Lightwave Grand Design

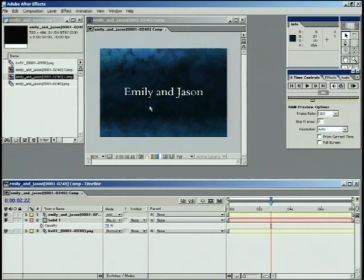1270s
You can sort of see just a little bit of the background in there, and it fades off to the top and bottom. We might even want to make it a little bit more by increasing the Y scale so that it's never quite completely black and there's a hint of this background back there.
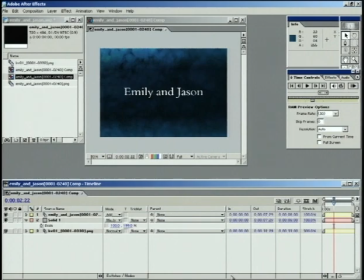1289s
Another thing that I've done is I've gone in and I've stretched this background
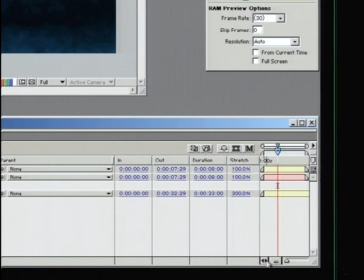1295s
300% in time, so it's going to be running a little slower than it normally would. For something like a wedding, you know, you're going to want it to be a little slower, a little less hyperactive and stuff.
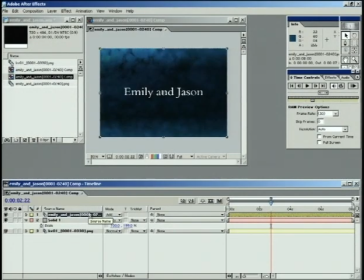1309s
One last thing I'm going to do in here, instead of going back into Lightwave and adding a slow push on the camera, I'm going to use After Effects to do it for me, where I'll just hit S to open up the scale,
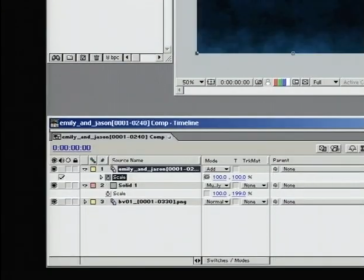1322s
and I'll make a keyframe at the very beginning at 100%, and I'll go to the very end, and I'll increase it just a little bit.
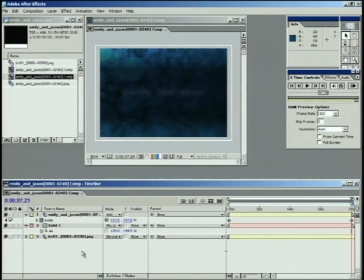1331s
You know, that might be just enough. We'll do a RAM preview on this, and we'll see. And that push is going to keep the type just breathing ever so much.
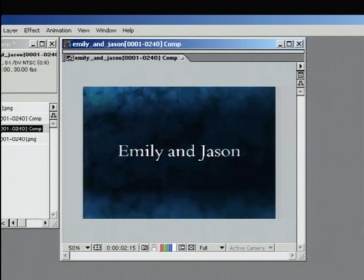1343s
And it's going to keep it from feeling a little too stagnant. I think also having a moving background back there is going to help that as well. This is a perfect time for you to be taking wedding photos and having them drift across the screen slowly, you know, combining stuff. You'd want to use this at the very opening of your package. You know, maybe instead of Emily and Jason, you say the ceremony, the reception. You know, these are good title cards.
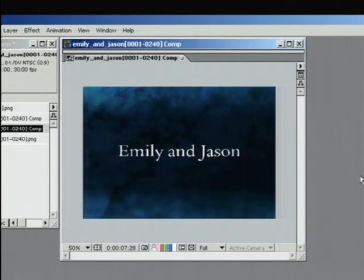1371s
And you can see, just by putting just a little bit of a push on it, it keeps the words from locking up and being too solid. They're moving just enough. So there you go. There's some tricks for not making a wedding video look too cheesy, not getting, you know, not getting crazy with Lightwave, but still using the power of Lightwave to make your animations and make something nice. I think Emily and Jason would be very happy with this.
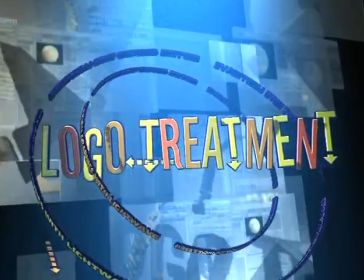Okay, so let's say that you're sitting around one day and someone comes up to you and they know that you're a graphics professional, and they hand you a floppy disk and they say this has got an Illustrator logo on it, and I need a 3D logo, I need it keyable, it's got to have some animation to it, and I'm going to need like a lower third bar so we can put people's names on it and stuff, because I'm going to this convention and I need it tomorrow and I don't have any money. And you go, oh, well, okay, and you open up the Illustrator file, and this is what you get.
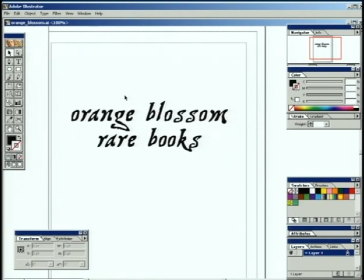1442s
Just something like this. And if there's a real company called Orange Blossom that sells rare books, well, I'm sorry, I made this up. But this is what you got, and you have to turn this into something real. You don't have a whole lot of time, you don't have a whole lot of money. Well, what are you going to do? Well, let's go into Modeler, and I'll show you. I built something already, and I'll just kind of walk through like why I did what I did.
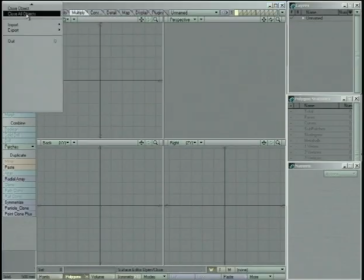1469s
So we'll go over here to Modeler, and we're going to load up Orange Blossom.
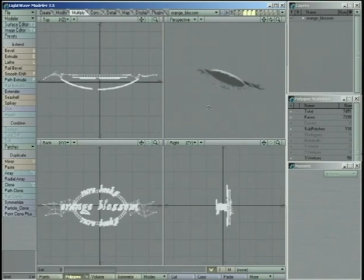1477s
Okay, so here's my model. And let's look at all the individual layers.
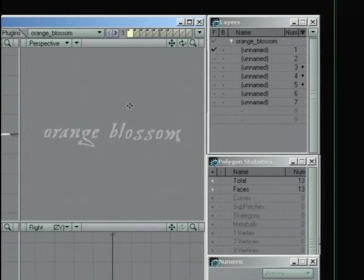1485s
We've got one layer here that's just flat text, which is Orange Blossom, and you can see I've got the eyeball turned off, so this layer is not going to load into layout. Same thing with layer 2, which is just the rare books type. When I'm working with a logo like this, I like to keep the raw flat files somewhere,
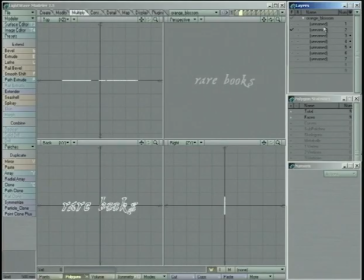1505s
usually in one of my first couple layers. And I just turn off the visibility so they never show up in layout,
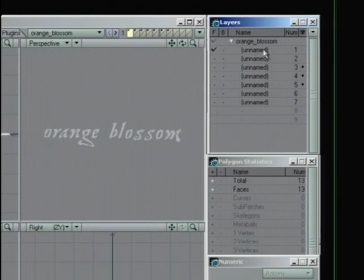1510s
but I have them just in case I'm bending something and the curve goes wrong, or I need to go back and rebuild it. I